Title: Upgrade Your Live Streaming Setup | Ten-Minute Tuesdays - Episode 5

A capture card is a hardware device, kind of like this one, that takes the HDMI feed from your camera and brings it into your computer via USB. This hardware device is seen by your computer as a webcam. A webcam utility is a piece of software that allows your computer to recognize your camera as a webcam when it's plugged in via USB.
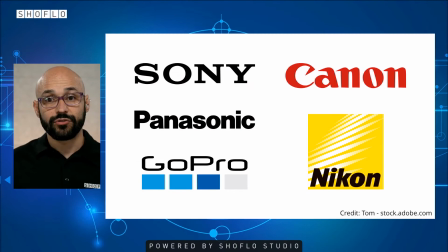274s
All the big camera manufacturers created utilities like these recently due to COVID and the rise of work-from-home video conferencing. So I encourage you to Google it and see if your camera is compatible with your manufacturer's webcam utility.
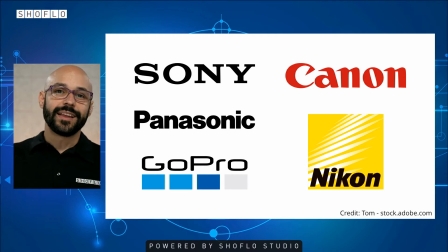292s
This would be the first thing I would try, since it does not require purchasing any additional hardware. If a webcam utility isn't an option because your camera isn't supported, then using a capture card might be. The only thing to confirm before purchasing a capture card is if the settings overlay on your camera can be turned off for the HDMI output. The same info that's displayed on the readout on the back of your camera, like shutter speed, aperture, ISO, etc., might also show on the HDMI output. If this can't be turned off via your camera settings, then that overlay is going to appear on your next video conference as well, which may be less than ideal. So you'll want to confirm that this can be turned off for your camera before purchasing a capture card. Now, there is one other type of old camera that you might have laying around, and that's an old smartphone camera.
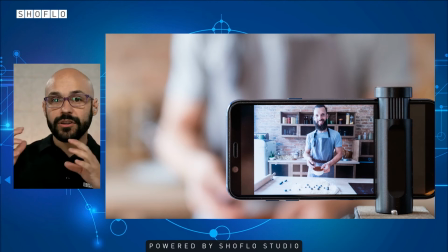349s
There are apps you can download that will allow you to use your phone's camera as a webcam. One such app, called Camo, even lets you use your forward-facing camera, so you can use the screen on your phone as a confidence monitor.
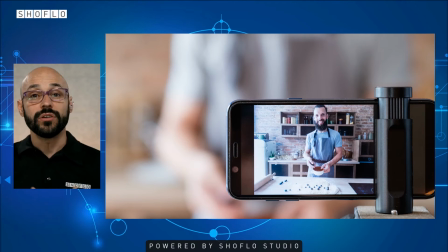364s
A confidence monitor allows you to see what you look like, which can be a nice added benefit. But it is worth mentioning that the forward-facing camera is usually lower resolution than the main camera on the back.
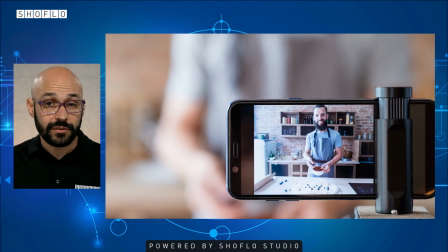379s
And this may mean that it's no better than the one built into your laptop. So, things to consider there. Similar to how a webcam utility or capture card will appear as an available camera in your video conferencing software, so too would this app. If you don't have an old camera laying around and you want to purchase a new one, then I encourage you to purchase one that is supported by the manufacturer's webcam utility. This will make things a lot easier when using it as a webcam and save you from the hassle of having to purchase a HDMI capture card. The last component we'll be talking about today is framing. Make sure you are in the center of your frame.
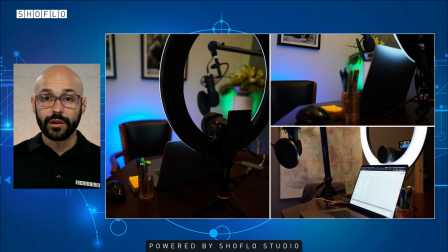424s
Background elements such as bookshelves, plants, or wall adornments can help fill your frame and add visual interest. If possible, I encourage you to hide an LED behind some of these things. Small lights can help frame those elements and visually separate them from the background.
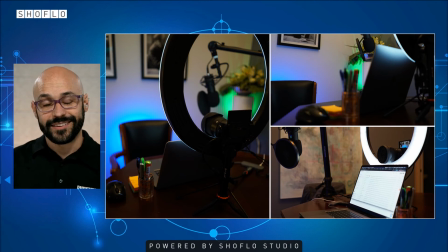441s
This will add texture and depth, which brings me to the last thing, depth.
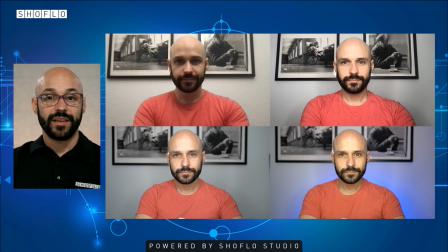447s
Especially if you're using a camera with an aperture that can't go very wide, increasing the distance between you and your background will maximize bokeh and add some softness to your frame. Now, in this image that you see here, we have our top left, which is just a webcam camera with no direct lighting.
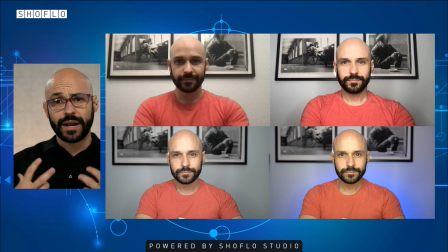466s
Top right adds some direct lighting from a ring light. Bottom left is an improved camera with a nice wide aperture to add some of that softness to the background that we're referring to.
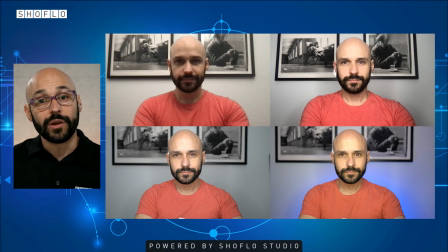478s
And then on bottom right, we have the final output, which is with some backlighting that helps separate me from the background.